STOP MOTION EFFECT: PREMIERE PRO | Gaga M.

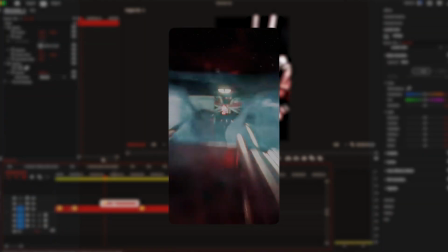0:00 Today we are doing yet another really interesting but simple effect. You can add it in basically any type of video.
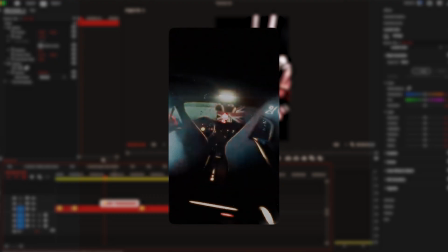0:06 So yeah, let's not waste any more time and start right away. Choose the clip from your footage and place it right above the first video.
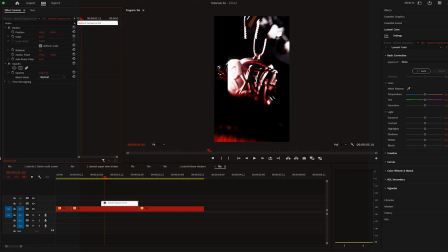0:13 Make sure it ends right where the second video starts. Nest it, scale it down and create a mask just around the edges. Can see what I'm doing here. So let me just drag some brighter footage below so I can actually see where I'm masking. Okay, there we go, much better. Drop the feather to 0, we want that clean edges.
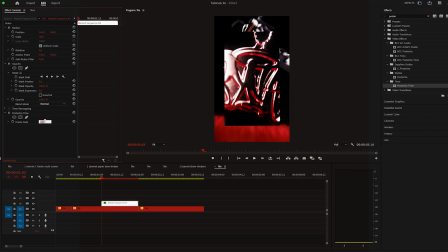0:33 Apply Posterize Time and change it to 8. Now here's where the magic happens. On each frame, change the mask. So just grab it, top, bottom, mix it up. And make sure that the mask is different on each frame.
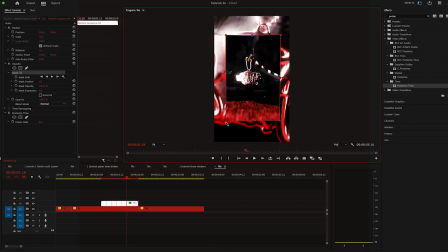0:45 That way we are creating the animation. And make the mask lines uneven, okay?
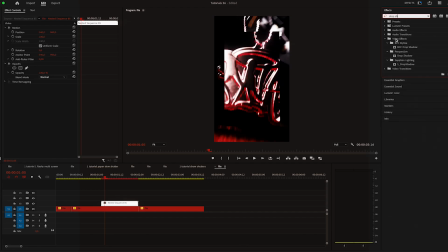0:50 Once that's done, nest it all together and apply a drop shadow. Now that there is a shadow to the video, it looks more realistic.
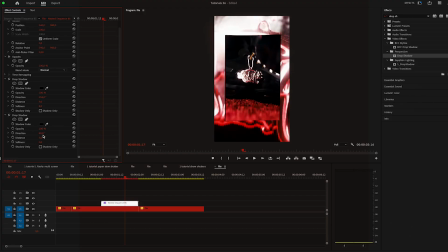0:57 Right, shadow is giving it more of a 3D look, which I personally really like.
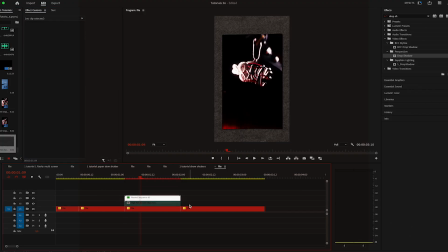1:02 Next, choose a paper overlay and place it in the middle of the top and bottom video.
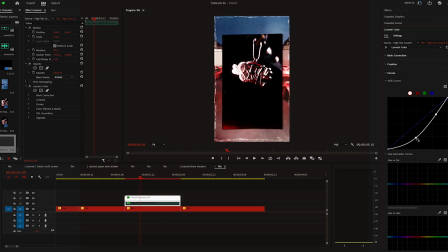1:07 Change the blend mode to screen and change the curves if you want a more contrast. Apply posterize time on the bottom video, again set it to 8.
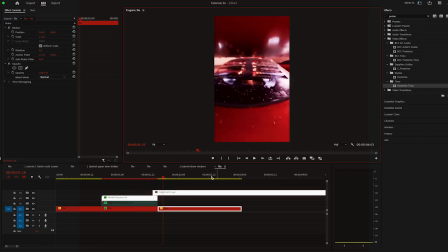1:14 Now we can add quick flashes. To do that, simply create an adjustment layer, make it 4 frames long and change the blend mode to linear dodge. Apply blur on the adjustment layer, keyframe it to 0 at the start and at the end, then go in the middle and increase it to 50.
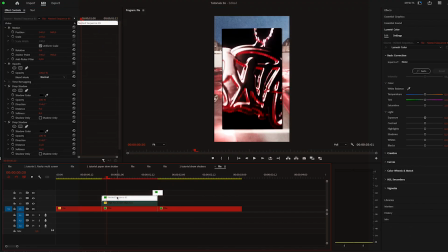1:29 And let's add even more movement, double click on the necessary sequence and change the scale for each frame.
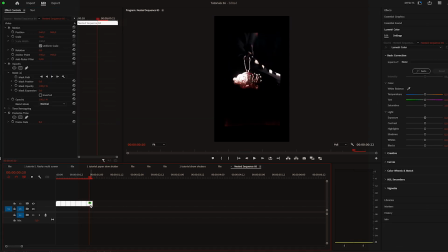1:34 Increase one frame, decrease the next, and so on. And that's it. That's the tutorial, simple as that.
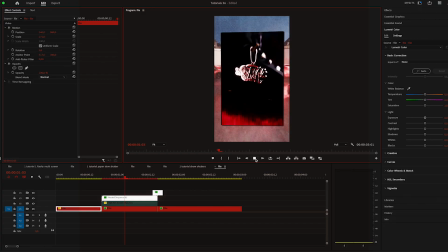1:40 Now, if you're like me and you like investing in your skills and your work in general, you should check out my editing pack, Picture Collage Effects.
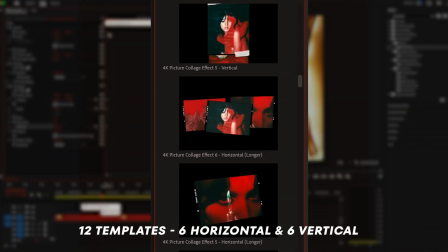1:48 It's a set of 12 templates, 6 horizontal and 6 vertical. It comes in both short and longer versions.
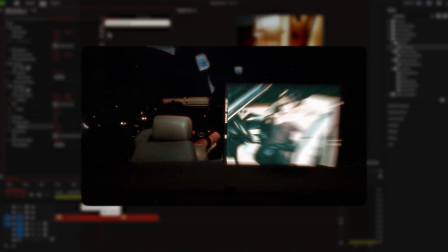1:54 Plus, 4K and HD resolutions are included in the pack. It's fully customizable from images, film frames, tapes, textures and sound design.
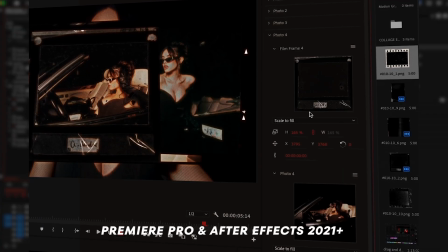2:02 And it works with Premiere Pro and After Effects, 2021 Plus versions.
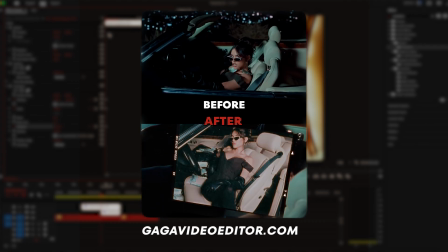2:07 If you want to get Picture Collage Effects, I'll have it linked down below. If you found this video helpful, just give it a like.
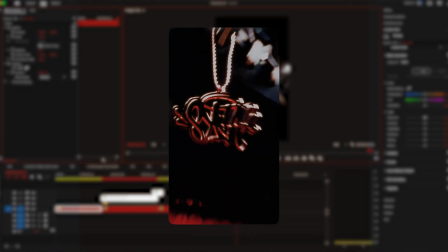2:13 It really helps me as a creator to reach out to more people like you. Thank you for watching, and I'll see you next week.